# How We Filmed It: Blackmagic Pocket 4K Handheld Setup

If you've been watching our videos for a while, you've probably seen videos like this one shot at AbbeyFest. There's actually a little bit of shake in the camera, and you can actually see things kind of getting into the way.
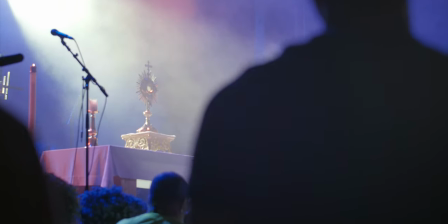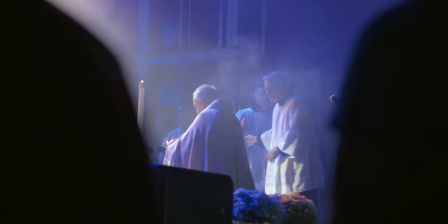That's actually shot with a camera like this, a handheld camera, as opposed to a camera on a tripod. The camera on the tripod is actually what you're looking at me right now with. but actually those other shots are shot with a handheld and a handheld looks like,
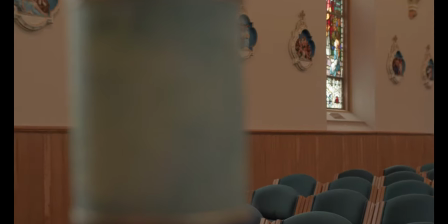well, it looks like this. And so the handheld camera has a little bit of shake and wobble, but it's a little bit more like real life. And with the handheld camera, you can actually get in behind things like behind this pascal candle and look around them. And it just gives the feeling that this is actually happening and it's not staged it's actually real life and the secret is is to have three points of contact to have a point of contact on the bottom of the camera I like to have a point of contact on the top of the camera and then this strap gives the third point of contact and then you can have a handheld
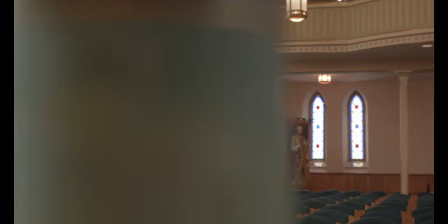footage have handheld footage where you can actually have it be relatively smooth but you can tell that this is happening in real life and actually you can also while shooting handheld footage control the zoom so
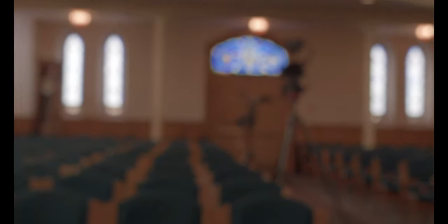you can do this and bring the zoom out and still tell the audience what to
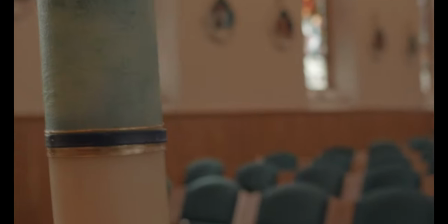focus on like right now I'm telling the audience to focus on
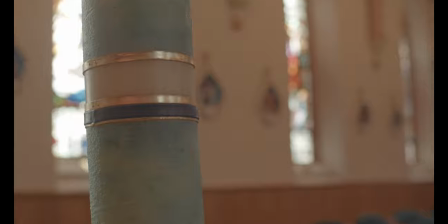the pascal candle and when you're done focusing on the pascal candle I can tell the
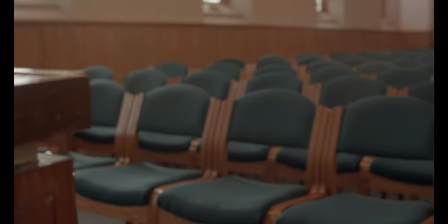audience to focus on what's happening in the chairs by sending
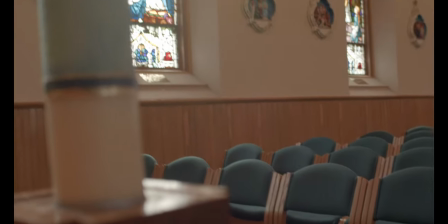the focus over there and away from the candle and so really
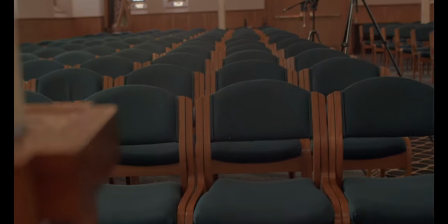the entire time I'm telling the audience not only is this real and
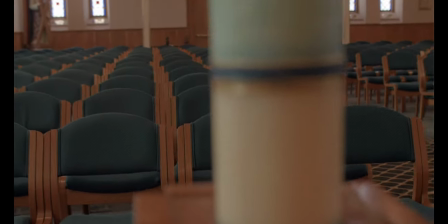really happening and it's not staged but I'm also telling the audience what they
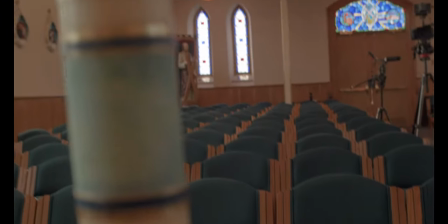should put their focus on on the chairs or maybe they should put their focus on the paschal candle and it's one of the most beautiful ways to do video because you can show what it really looks like for
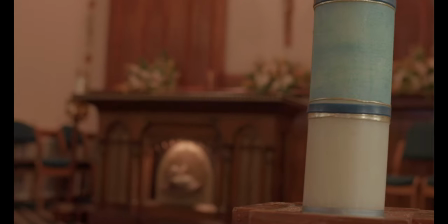a real person who's standing there to see what's happening at the altar and all of that's possible because of your support. You're the ones who made it possible for us to purchase this camera, to be able to purchase this prime lens, which is different from a zoom lens, and to be able to purchase this handheld setup. And I have to tell you, it's not inexpensive, but I also believe it's worth it because this is what it actually looks like when you're sitting in a pew.
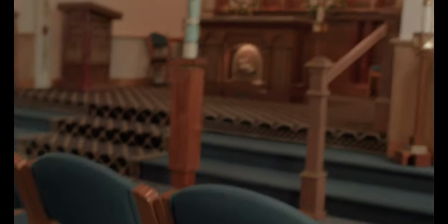The average Catholic sitting in a pew is seeing this. Other people are in the way, chairs are in the way,
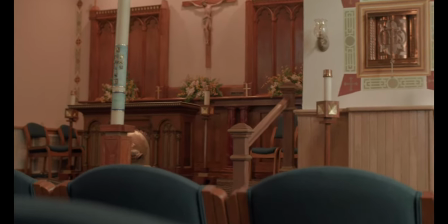they're trying to know where to put their focus and what to look at and they're changing the things that they look at and sometimes they're paying attention
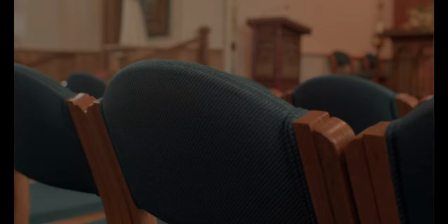to the people sitting right in front of them and sometimes they're paying attention to the
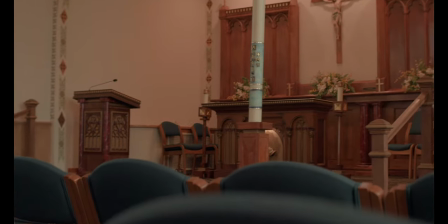person reading from the ambo or what's happening at the altar or taking a look at the Paschal Candle.
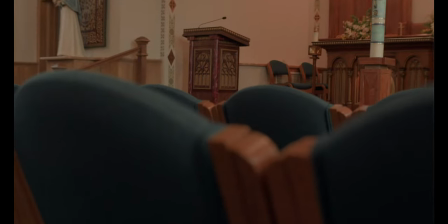And so the beauty of a camera like this is that you can shoot things as they really appear in real life.
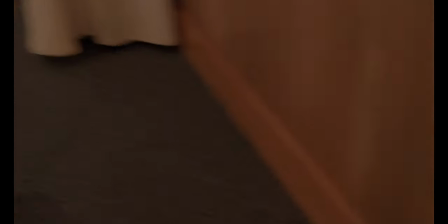And that's the whole point of handheld, is to show people that, hey,
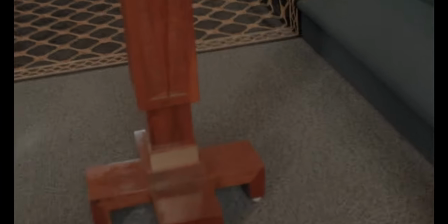this is really happening, and this is what it looks like in real life. It's not some staged video with these flowing movements. It's just real people and where things are really happening. And I think that's so important for documentary-style footage, but I also think it's important when we're evangelizing to show people that this relationship with Jesus Christ isn't something staged. It's something that's very real, and it's something that could happen to them. So thank you for supporting our ministry and making it possible for us not to only shoot with tripods and gimbals,
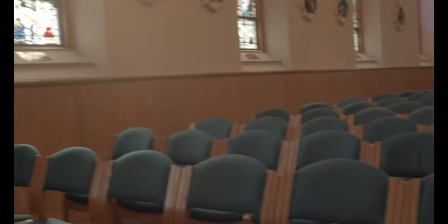but to also shoot handheld footage where we can show people not just what to look at,
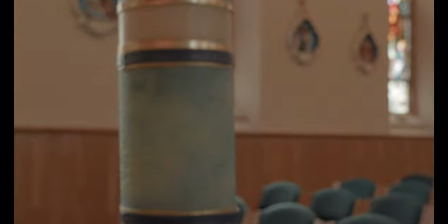but where we can show people, hey, this is real. These are real people.